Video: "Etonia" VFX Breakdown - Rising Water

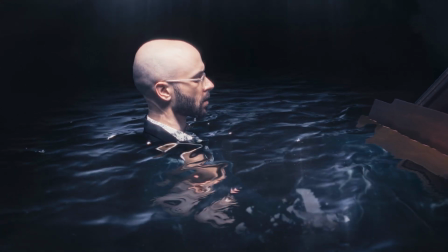0:00 Here's how I made this scene for the music video Etonia by Alec Hudson.
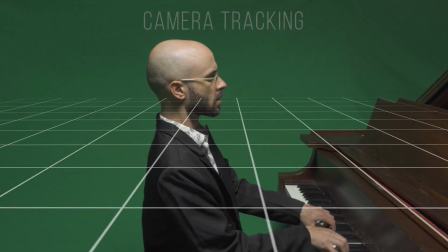0:05 First thing we did was we camera tracked the footage, which becomes useful for a lot of things later on.
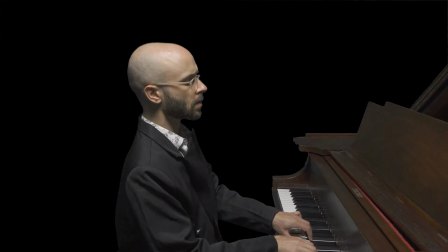0:10 Next, I keyed out the background, and then using that camera tracking information along with some masks, isolated everything that would be above the water. Then brought back everything underwater, along with some color correction like the wood being wet. A little more color correction along with some edge ripples really helped make things look underwater. To get the underwater refractions to stick to the footage, this 3D camera tracked footage of refractions was then morphed and displaced to match the footage,
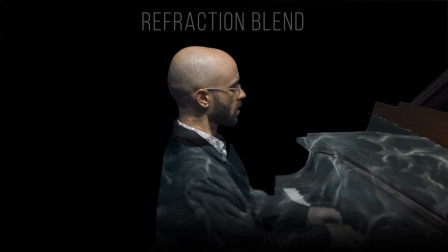0:33 then simply keyed and blended to only add brightness. Next, I added some underwater bubbles that I filmed in a fish tank.
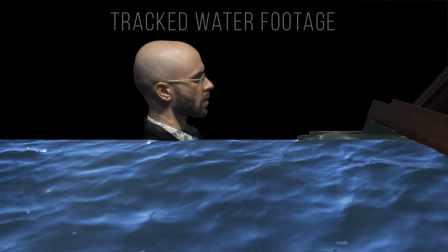0:41 Next, I used that earlier camera tracking and top isolation layer to add this footage of the ocean, which will become the water's surface.
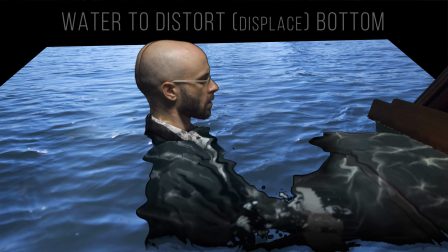0:49 Next, I used this as a displacement map to wiggle everything that's going to be seen through the water, and then keyed and color corrected it to match the actual scene.
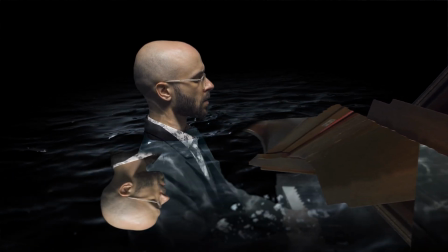0:57 The reflection on the water is just a mirrored version of everything above the water, which is then warped and displaced using the same water displacement map.
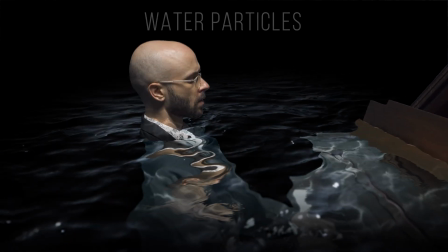1:06 Next, to add more realism, and I don't know if it's just because I'm from Boston, but I added particles because to me,
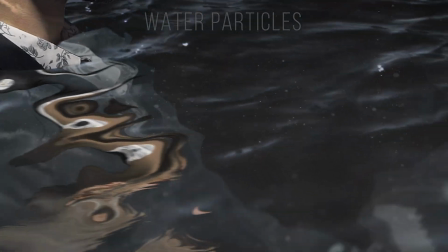1:12 water should look a little dirty, and I think this added realism.
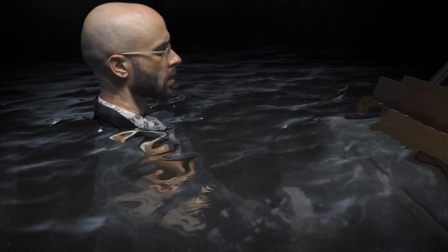1:16 Next, for the lighting effects, I added a light from above, which then meant I should add some light passing through the water.
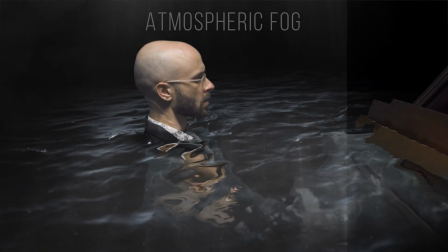1:22 Then, considering it's a dark, mysterious, wet place, some fog really seemed to help the vibe.
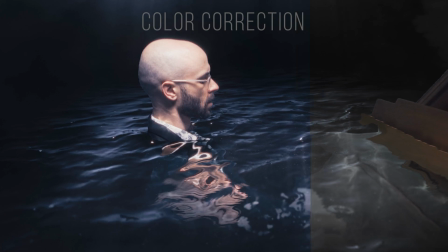1:28 And lastly, we just added some color correction, which really helped out, and there we have it.
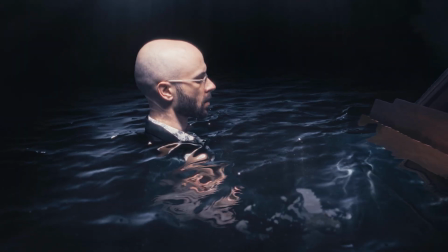1:33 The finished piano shot for Alec Hudson's Etonia.
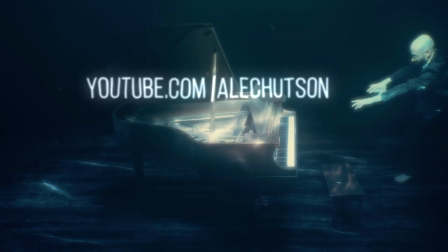1:41 Obviously, if you guys haven't already, please go check out the full video on Alec Hudson's YouTube, and check out my Patreon for more VFX breakdowns or to ask me any questions.
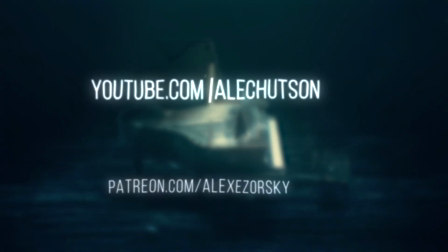1:49 Thank you guys so much for watching.